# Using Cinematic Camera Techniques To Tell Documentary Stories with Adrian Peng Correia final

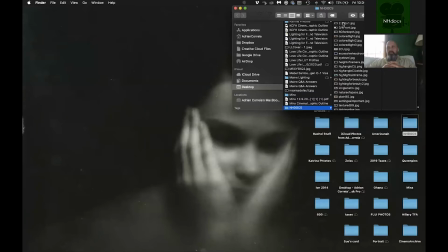You know, think of, there was a documentary from a few years ago called The Imposter that shot in a more cinematic aspect ratio of two,
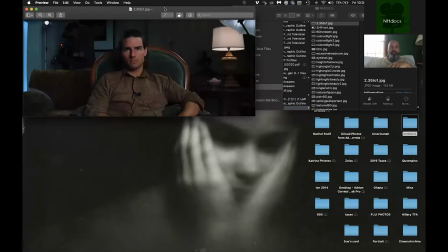three, five to one, which is this aspect ratio from, if you see this frame from Paul Thomas Sanderson's Magnolia.
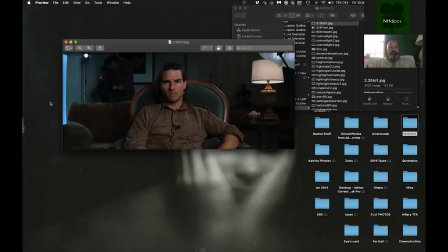And this is characterized by, you know, like a very wide frame, not much height. And the really great thing about a two, three, five aspect ratio is that it allows you to get a good size shot of your subject in terms of like,
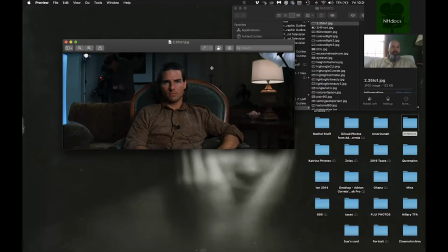basically a medium sized frame on Tom Cruise here, but you still have a tremendous amount of space and background with the subject matter.
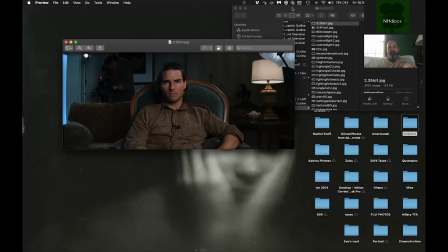So if you're doing something, let's say, about a chef, you know, and you want to see exactly, you don't want to just concentrate on their face, you want to see in the context of the kitchen,
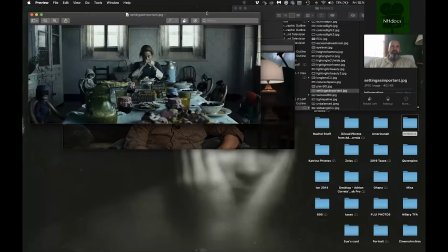you know,
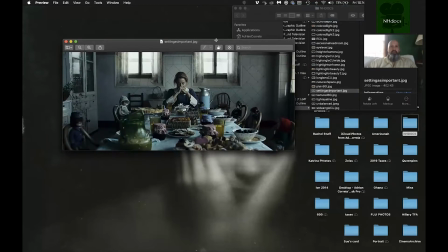something like a two, three, five frame allows you to be able to see all the nature of a setting in the context with the person.
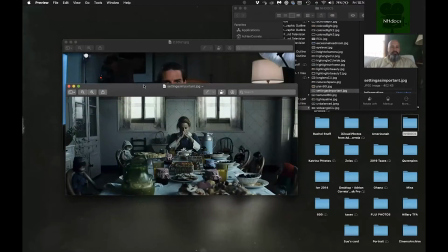Now in this particular example, you can see that, you know, depending on how you put the subject in relation to the camera,
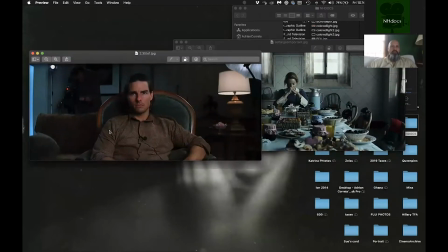you can get a very different size frame or very different size position
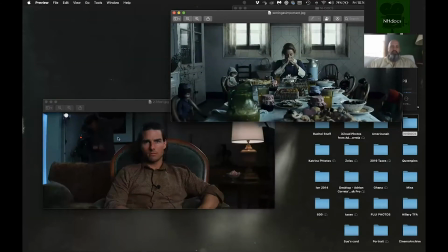between the subject and their setting you know this is more of a medium close-up this is technically a medium close-up but it's in a wide setting and at this point you know like the setting becomes as almost as important as the subject so but part of this wide frame allows you to have
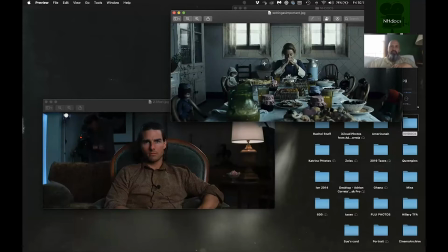audience your your audience is able to concentrate on this size of the person in the context of their setting and then if the lens was somewhere in this area of the table you would end up getting the same size of subject but it has a kind of really definitively different kind this is
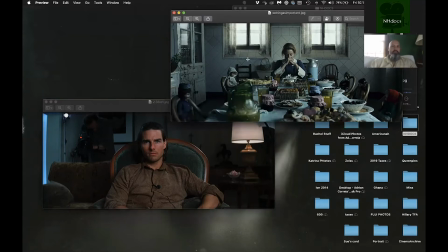this is saying completely different thing than what this is so if you're trying to communicate to an audience something about your subject in space you know it's a choice of framing can make a big difference if you shot in the more traditional one seven eight aspect ratio which is basically like the ratio
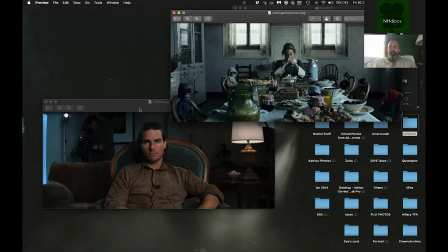of your you're like a LCD TV, basically a modern television, you know, you'd probably end up cutting this much of the frame off on the sides, you know, and then that says something much more different in terms of subject and space than shooting in 235.
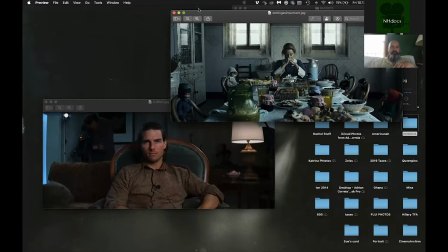Oftentimes in film, you can end up um oftentimes in film you can end up excuse
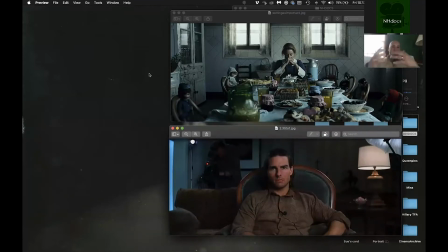me one second oftentimes in film you can end up changing aspect ratios in the context of film um for dramatic or comedic effect and uh that's something that's also been employed in documentaries i don't think you're necessarily
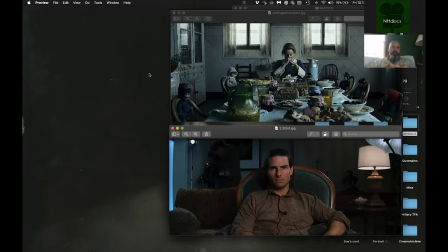kind of constricted in modern storytelling audiences uh especially for documentaries now are so used to different kind of subjects and style of storytelling that i think you could actively change aspect ratios and not really throw off an audience.
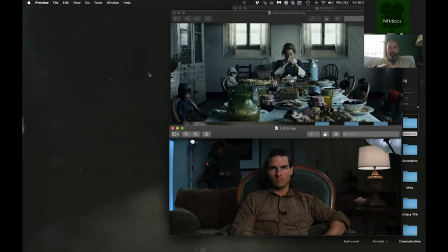It is a choice. And then again, you have to decide whether or not that choice you're making is going to have a detrimental effect upon the story you're trying to tell. Personally, for me as a storyteller, I think all these tools are valid.
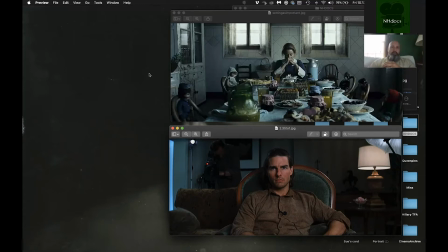I don't think anything you try to tell, any kind of truth that you're trying to represent when the context of of cinematography um you know anytime you make a choice you're you're making some type of impact on the film so
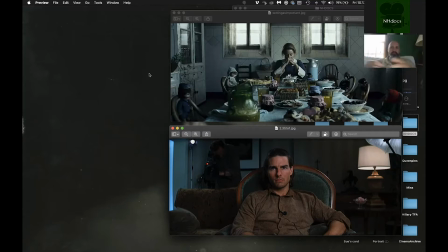uh for me the choice of aspect ratio you know um kind of says something very specific about subject and space so if you have if you're seeing a documentary where because you can easily get a really nice close-up in a two three five frame but if there's something where you know the specific
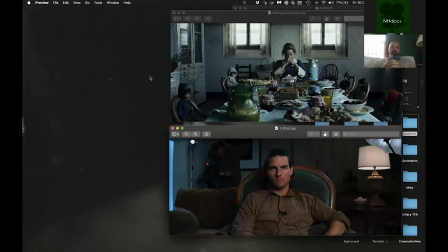nature of this wide frame says something about uh the subject and then the person then then that's a and the setting then it's something this is a really good aspect ratio for you to be able to combine the personal with the environmental
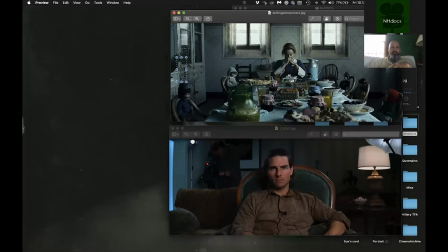so let's close this down here
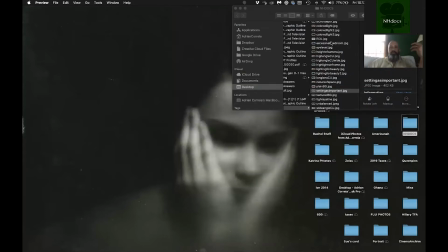now in terms of framing you know like if when i shoot with gorman sometimes
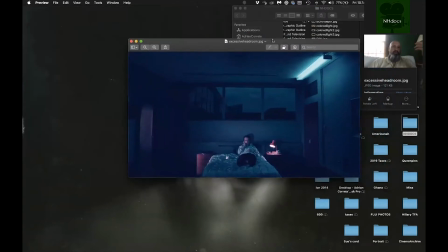when we do documentaries we'll end up doing something where we most often have multiple cameras usually with gorman we end up shooting with small dslrs which are basically look like small basically the same size as this camera i'm sure you guys are kind of familiar with dslrs this is actually an old film camera but the sizing is
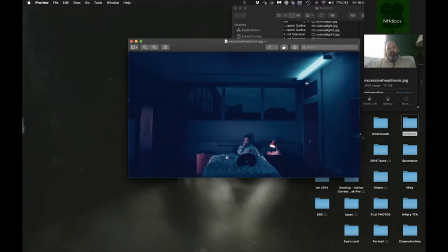similar and what we'll end up doing is shooting multiple sizes at once you know we'll end up having if this for this example this this frame
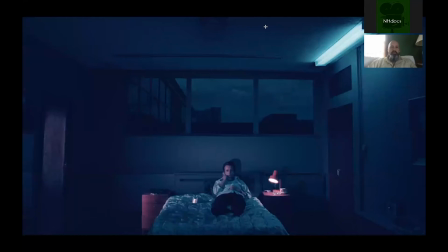you see right here if uh if we did something really artful here you know like uh obviously in this frame from this movie um this frame communicates something really specific about
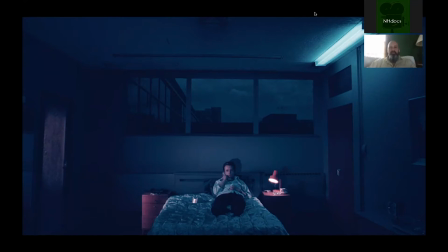even though the person's on the phone and connecting with somebody this frame says something really specific about emotional isolation there's also something really specific about the color choices here in terms of the light that's in this person's face and and the space in the room um and like this kind of
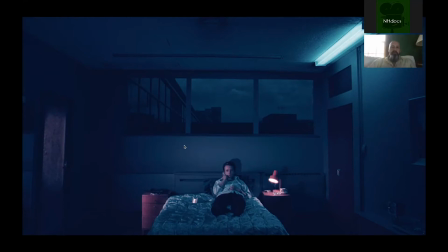frame communicates something very very different than if you just shot this like that size if if you shot this you know like this frame says something very specific about this person's kind of isolation and you're communicating something really emotional
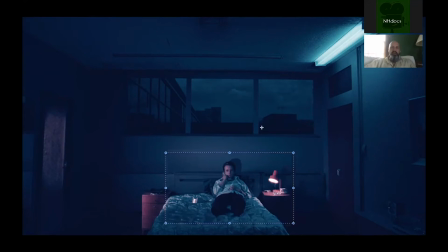with such a stylized frame whereas this frame here doesn't really communicate the same type of emotional intent that this wide excessive headroom frame does you know but again like that's a you you this is you as a filmmaker saying
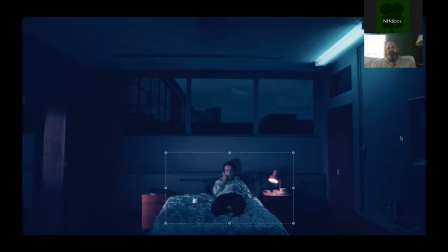something very specific about this space imagine if you were speaking to somebody who was in um you know a mental health facility you know and like if someone's in a mental health facility and you shot the room and the person like this you know that says something very very specific about
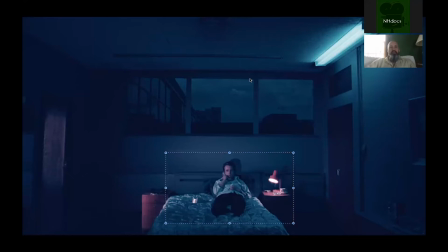that setting that subject together with that frame whereas if you shot a person in a mental health facility with this frame here it doesn't really tell that kind of doesn't really communicate more in terms of story you know then it's about
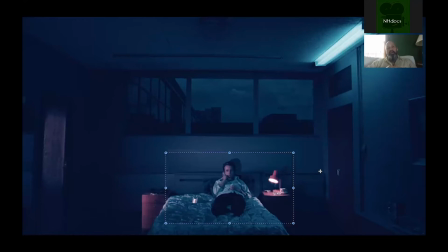subject and about the subject matter at hand that you're discussing you know and the interview would provide the context or whatever you're talking about would provide the context for it this really doesn't give you so much whereas this size frame in this space is a lot more psychologically and that's the great power
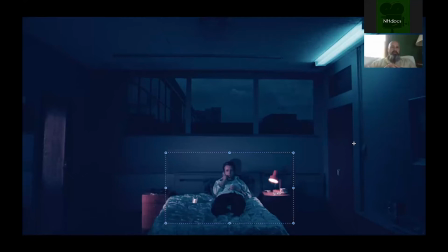of what framing does is that it communicates so much psychologically that you really have to make a judgment these are all choices wherever you put the camera cannot and should not be arbitrary um you know the very nature of photography
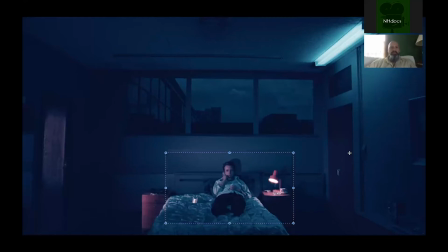is uh is about kind of intent and effect and every time you guys set down your camera in terms of how you're going to frame something you're saying something so if you're in a space you have to be very careful about what you're communicating with the lens you choose where you put the camera and where you put the subject